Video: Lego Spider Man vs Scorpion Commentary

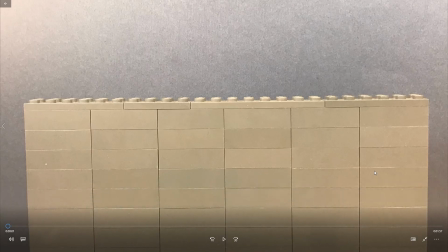Hello everyone, this is Sam from Gregor Animations, back again with another commentary. This time is on the second of my LEGO Spider-Man videos, LEGO Spider-Man vs. Scorpion. Obviously, this video introduces Scorpion for when he would appear in Sinister Six video.
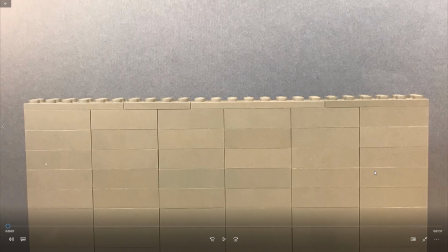Pretty much ended up being the same video as the Vulture video. Yeah, Spider-Man's just minding his own business, and then some supervillain shows up to kill him. Yeah, real creative back in 2018. I only had the most, unique and creative plots for my videos, obviously.
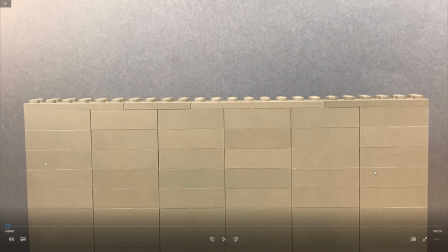So yeah, let's get right into it.
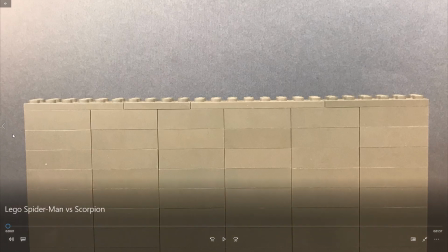Before I actually start the video, though, obviously something to point off right off the bat is so I wanted to show in the video. I want to show Spider-Man, kind of swinging around. It wasn't just swinging past buildings. Pretty much wasn't the most creative, but obviously very uncreative with the set design.
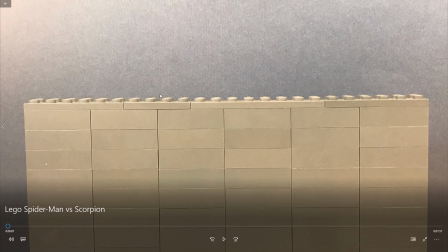As you could obviously tell, this is literally just a wall. That's all it is. It's a square, the shape of evil. Definitely should have added a little more depth to it, like instead of just like the 2x, there's a 2x6, 2x8, 2x4, 2x6.
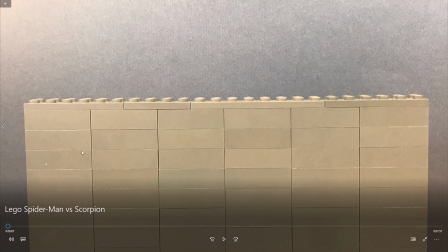Should have done like the longer ones that went farther back. At least that would have helped quite a bit. So that looks pretty lazy, honestly. Which, I mean, that was the name of the game back in 2018 for me.
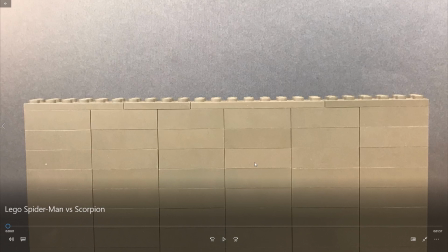It's like, I don't care. No one's gonna care. Which, like, this only lasts like a few seconds, so like, it's not the most noticeable thing, but obviously it could be noticed.
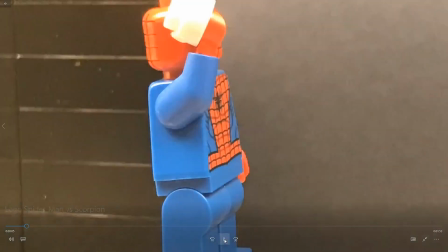Another great day swinging through the city. Show him. Sure has been pretty something I do. today.
Oh my God, my mouse likes to double click for no reason.
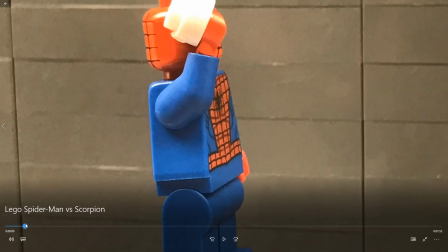This is something I did a lot during these Spider-Man videos. Having like the character in place and then moving the background to show them like moving through the air and all that.
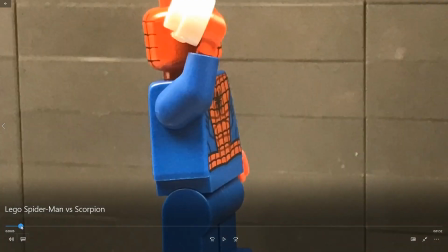So I just have them going past the same gray and black building, which obviously they're also the same way.
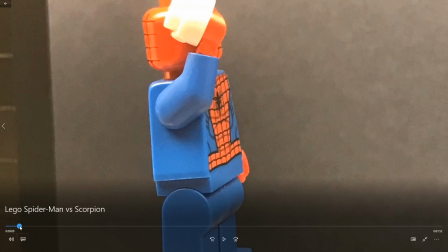This one, it's just a wall. Oh, but this one has a window, so that helps.
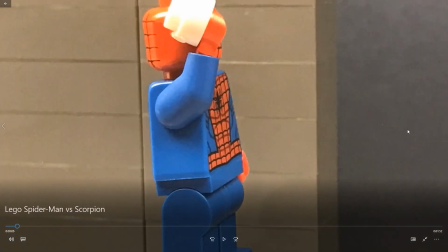And then this gray one, obviously, it's the same thing I used earlier. Yeah. So a lot of gray and black buildings in New York apparently that are just walls.
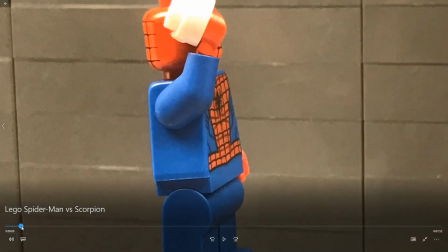That's where all the poor people live, I guess.
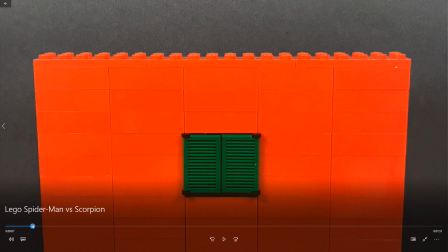And past the red building, that's just a wall, but with a window as well.
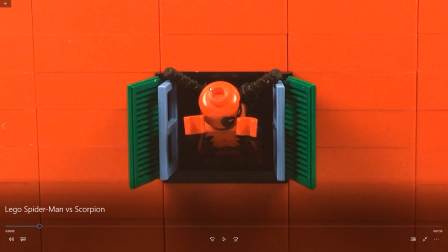Hey, Spider-Man.
But hey, look, this one actually has depth to it. Thank God, I guess. Not really. I mean, now it has depth because you could see inside of it, which literally all I did, I just had a platform that Deadpool was standing on, and then there was a black wall in the background, so then you wouldn't see
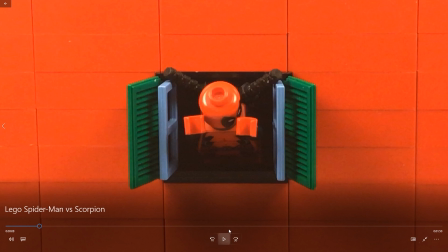the blue, obviously. The blue paper that I use for the sky.
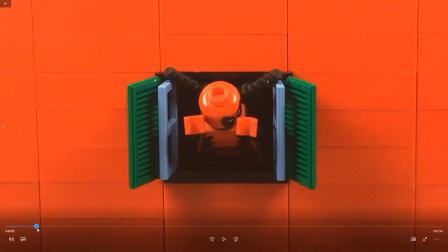Having Deadpool come out of the window was kind of difficult because the katanas, as you can tell here, it's a little bit wider than the actual window.
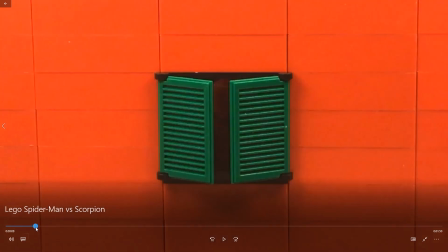And it'd be a little bit choppy, but all my animation was choppy back then. I mean, it looks okay.
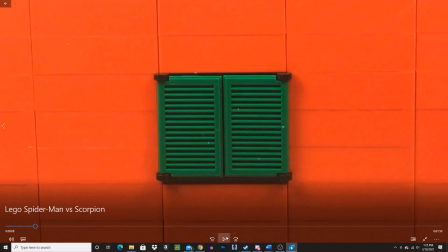Definitely could have been better, but yeah.
Hey, Spider-Man.
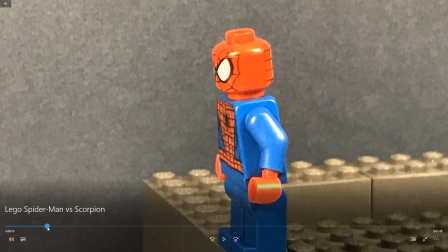What?
Very back then, I think.
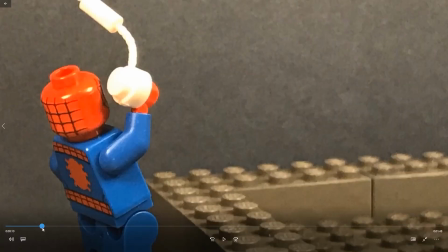So, like, the lighting looked really kind of screwed up there, which the main cause of that was this shot.
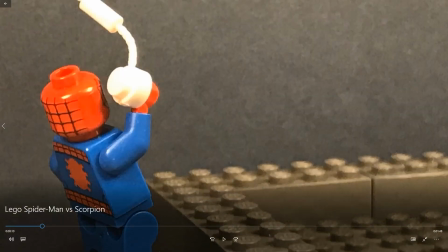I didn't do any, I didn't have to, cut anything out there. I can't think of the word. Masking. I didn't do any masking here, obviously, but then I did have to do that for, like, this shot, obviously.